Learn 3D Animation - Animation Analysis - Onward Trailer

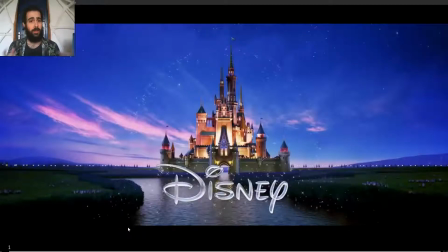Hi everyone, welcome back to Canimando. Today I'm analyzing the film trailer Onward. I haven't watched it, but I have to say the animation looks really good, so let's go into it.
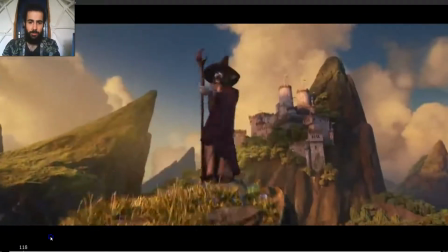In times of old, the world was full of wonder and magic.
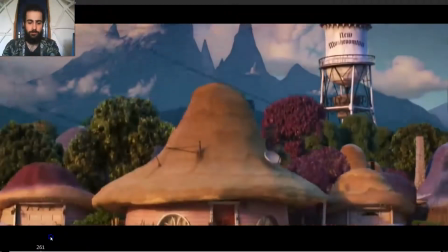But times change. I'm a mighty warrior! Morning, Mom!
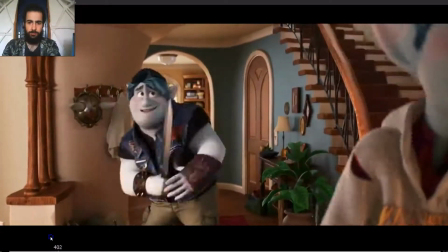Birthday boy. By the laws of yore, I must dub thee a man today. Kneel before me.
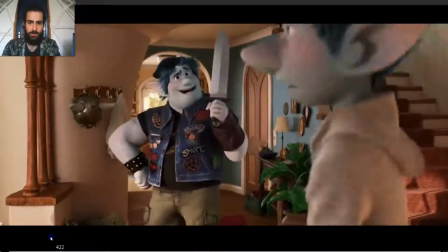First thing I notice is great. Notice how
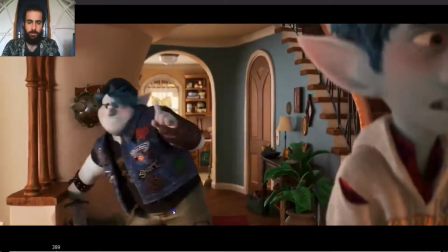the laws of yore, I'm look. He wants to stop him.
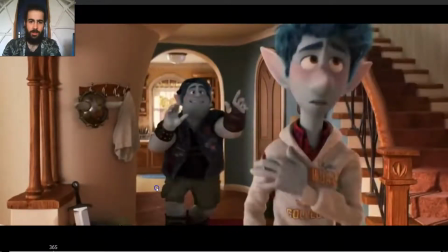Laws of yore.
So he's by the laws of yore, he's trying
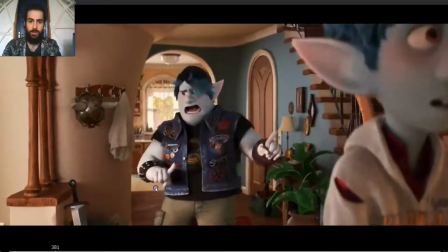then he looks at the sword and then takes it, but first looks at the sword for a few frames and then takes it. It's not like all simultaneously.
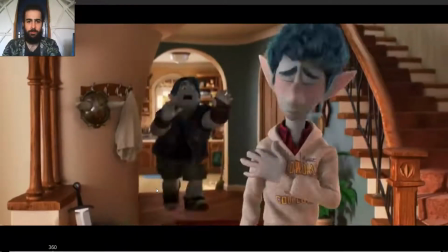The head goes first and then the body.
By the laws of yore, I must tell thee a man today.
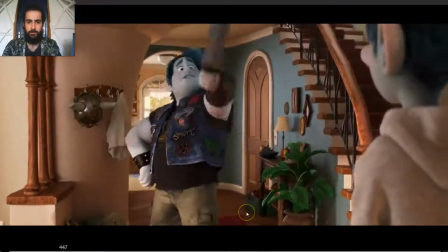Kneel before me.
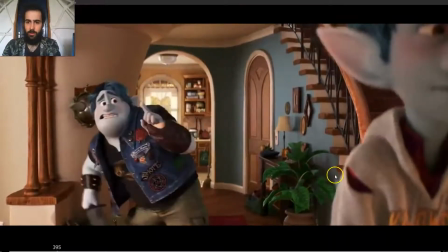And then another thing that I liked is notice how this character here stops, then turns around.
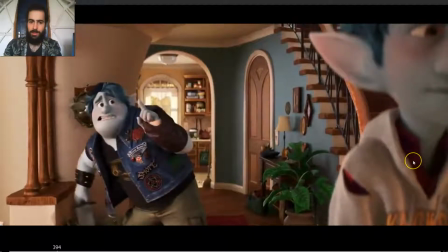But notice how the animator actually animated the weight shift so he could lift this leg and turn around,
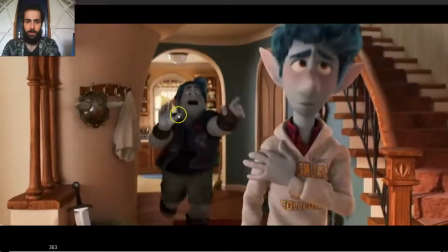so we can see the anticipation to turn around even though the point of attention is in this character and we don't see almost anything of his body.
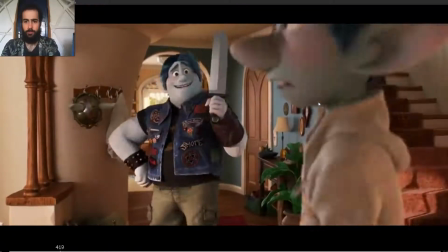I must dub thee a man today. Kneel before me.
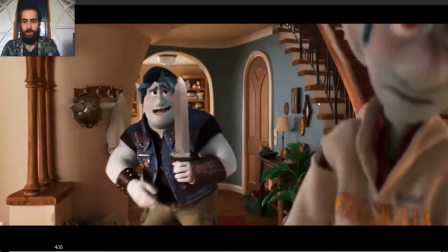And you have the anticipation, then he turns around,
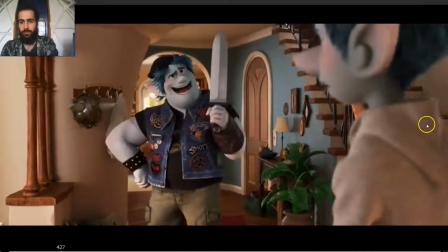he steps.
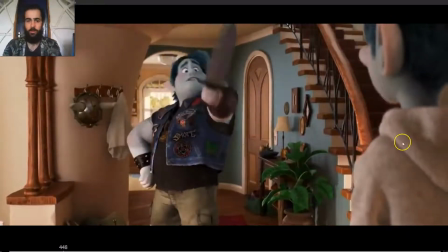And you have the settle, see how the body settles and then recoils a bit. So it's really small, but you have a credible settle.
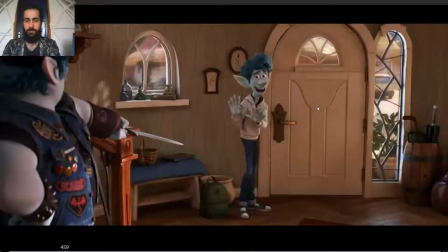A man today, kneel before.
See, this is a, that's okay.
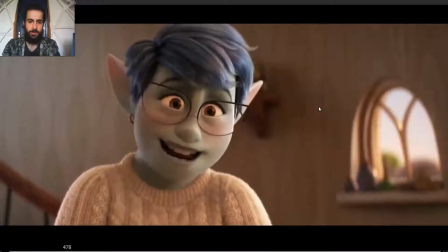I have a gift.
This one is awesome as well. Look at the track, the arc of the nose.
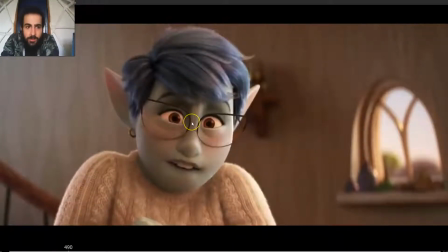I have a gift.
The shoulders go up, so she goes into a squash pose. He's on a relaxed pose and then goes into a squash pose, making an arc on the with the tip of the nose.
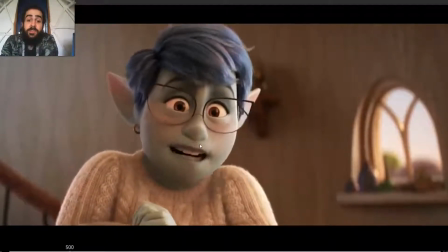Gift.
And then got back in. So gift.
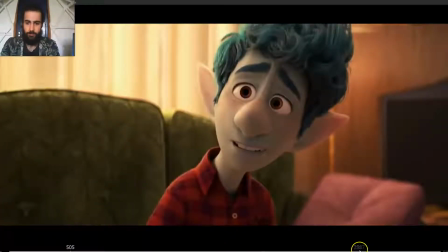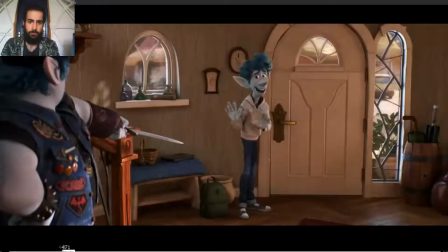Gift. Kneel before me. That's okay. I have a gift. Kneel before me.
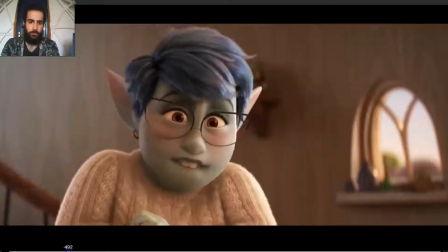That's okay. I have a gift from your dad. The gift. The gift. The gift.
Also the timing, right? The gift, the gift, the gift. So the timing changes, the spacing changes.
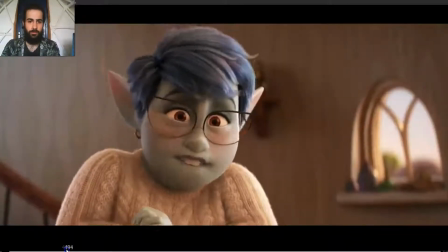I have a gift from your dad. Okay.
I have a gift. And see how there's an accent on.
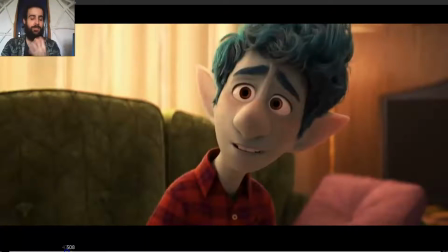They have a gift.
So we can feel it.
From your dad. Okay.
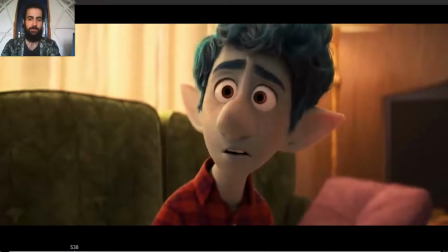I have a gift from your dad.
Also here, brilliant.
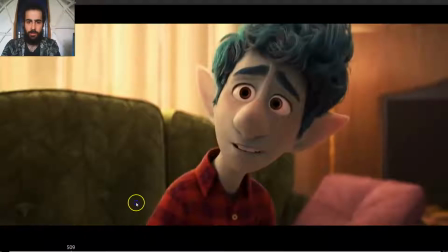How the pose almost doesn't change at all. But you can see how there is a small, really tiny squash in the bow, in the face. So the eyebrows start to come down as the body starts to come down again slightly.
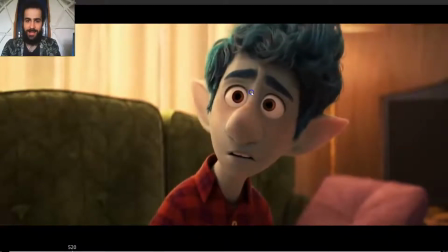And then we can see how the eyes open and the eyebrows raise slightly bit.
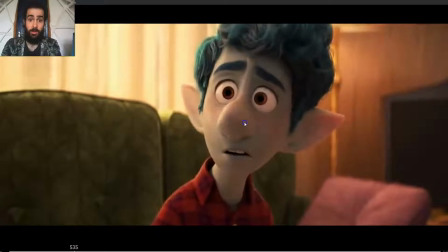The mouth opens a little bit. We can see the eye dart a bit, like small eye darts.
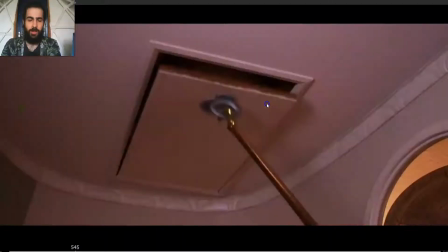And then you can see how it's nothing.
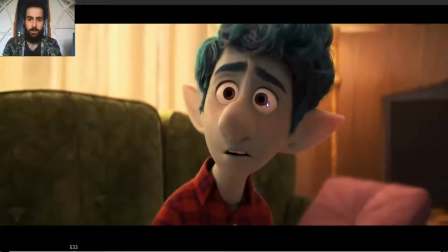This shot is just relaxed pose, and you can feel all the emotions.
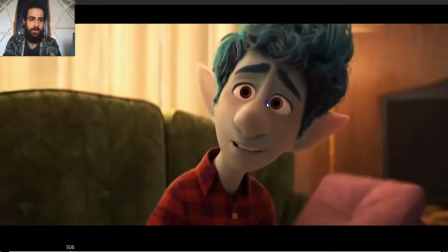But the animation is really simple.
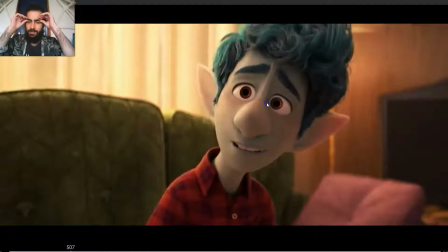It's just a change in the pose, but adding that small overlap, the anticipation with the eyebrows going down, then having the body keep moving forward, so you have a easing, so the pose doesn't stop.
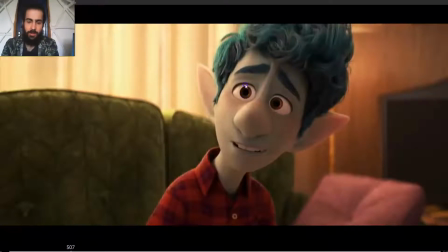The lower lids, look, the space between the eye and the eyelid, look how they drop down,
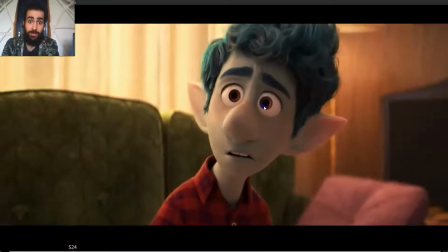so making the eyes huge, like, what?
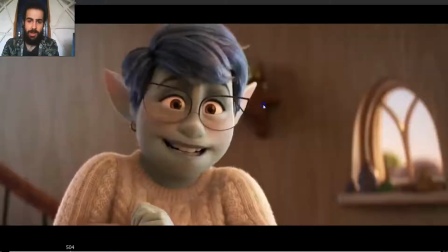So, it's just going from a relax to a bit of a squash, and then a stretch pose.
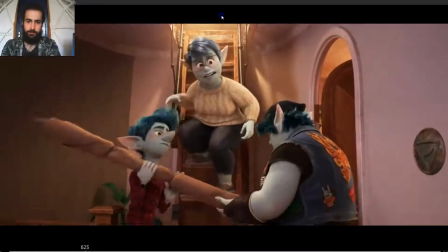He just said to give you this when you were both over 16. Also here, look at this.
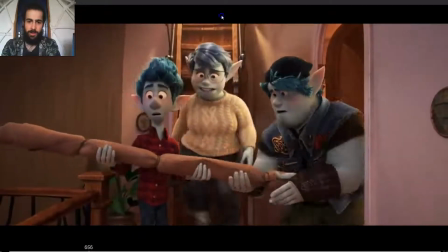I really like Just a small detail.
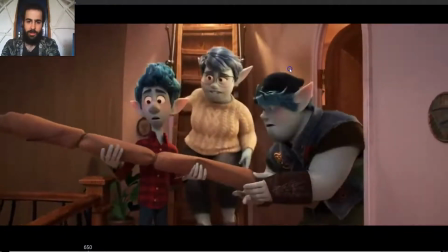When you were both over six.
See how this guy is taking this.
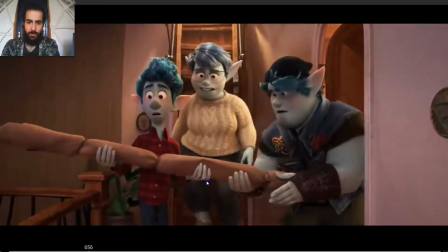He takes it, but then readjusts the hand again. So he's holding it here.
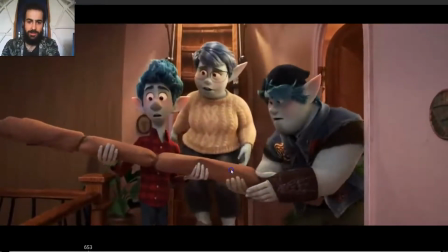He's holding it here, but then as he puts the other hand, hold it with the other hand, readjust this hand. So you have readjusting in the hands. So it's not like they are stuck on one place.
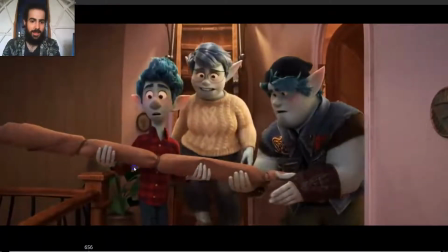This guy as well, he's holding it like this, and then he readjusts the hand. So it's not like the hands are glued to the object.
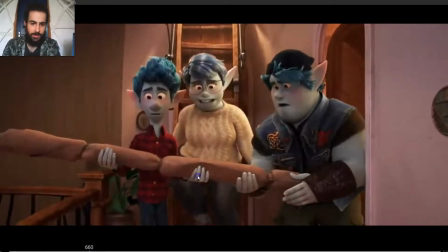This one as well, look how this one slides a little bit.
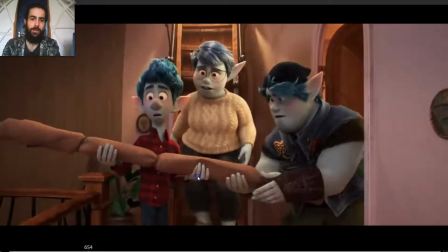So readjusting. So keep in mind that when you animate any shots, don't be lazy.
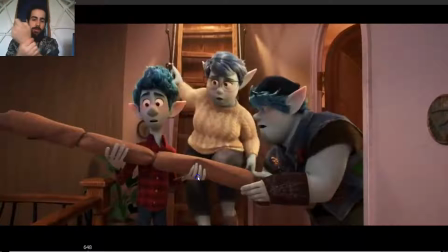Don't have the hand just locked into the object and have it there all the time. Readjust the fingers, readjust the hand, so it feels natural. Because in reality, when you lift something or you're moving something, you're gonna readjust. You're not gonna have the object just stuck to the hand and.
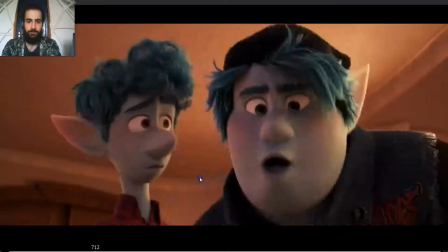Over 16. No way! It's a wizard staff.
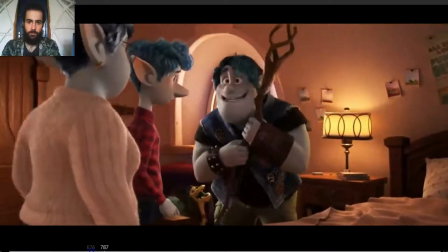It's a wizard staff. Dad was a wizard. What? Your dad was an.
Okay, this one.
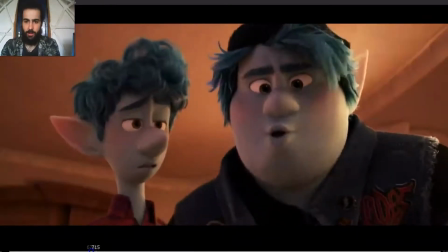Great, great, great, great things. Many things here. Okay, so first. Whoa!
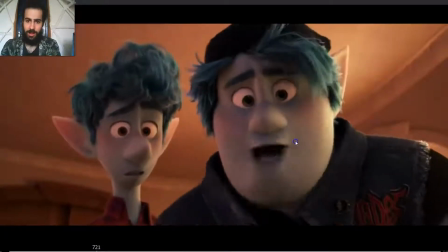Goes up. What? Look at the arc on the corners of the mouth.
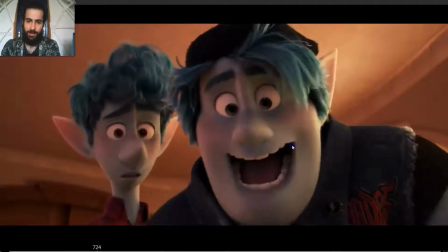How the mouth opens really fluid and cleanly. The shoulders go up.
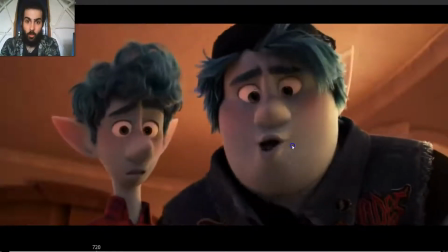And then, so you can see how. Wow! The shoulders go up.
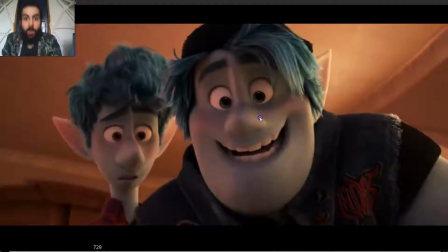The head is going down. And then the head goes up. So it's like, wow! So it almost feels like the shoulder, the torso is pushing the head up. So it's like, wow! So it's that overlap. It's not moving all together, but. Wow, you have that overlap between the different parts of the body.
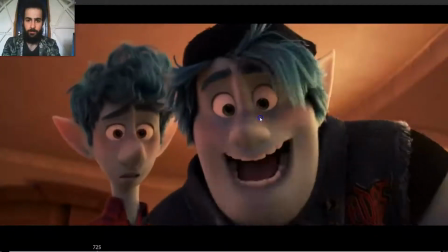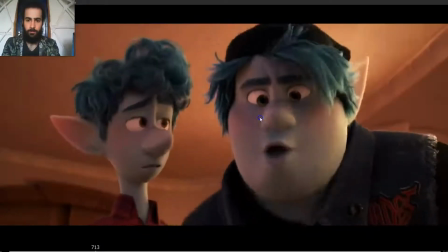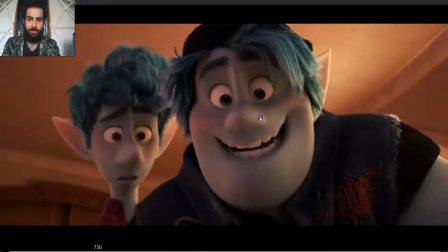See, and then the head goes up a bit.
It's a wizard staff.
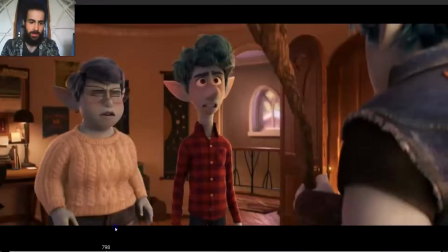Dad was a wizard.
Then this one is great for many things.
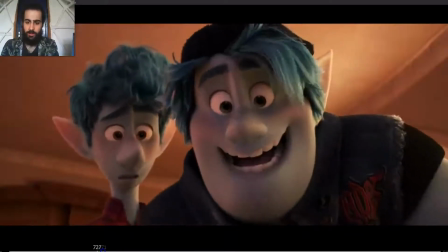Okay, so he moves back down to grab it.
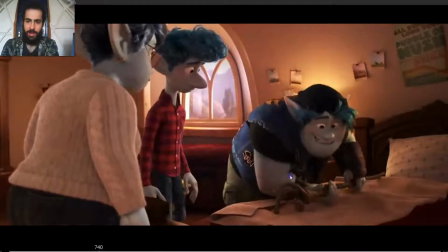See how fluid. And then as he's grabbing it, the torso, the hips start to move back. So he's gonna straighten up. But see how the arms straighten up a bit as the torso is going down, is going back.
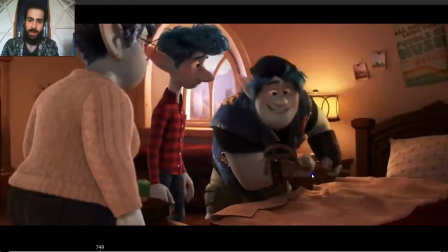And then the arms come with him.
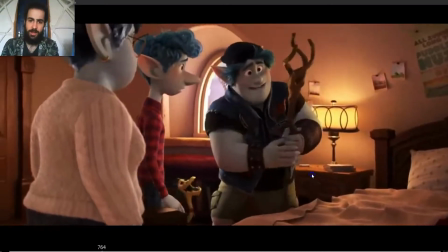See how he readjusts the hand really slow, and then boom!
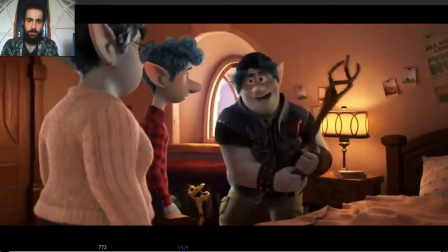First thing is the time, right?
Yes, when you were 16.
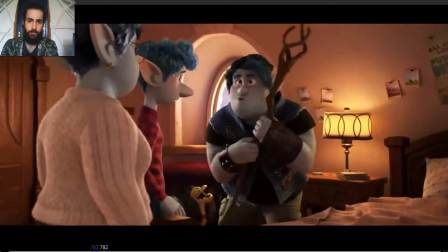No way! It's a wizard staff. Dad was a.
So, verse, small movement, and that's a wizard.
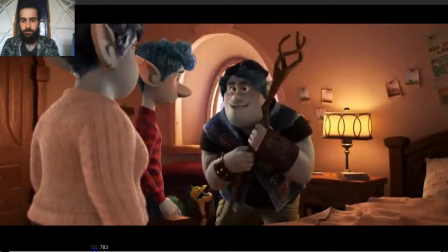A small movement and fast movement.
It's a wizard staff.
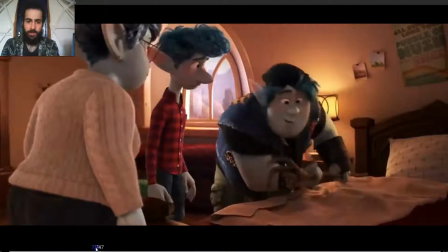Way! It's a.
See the arc on the nose as well.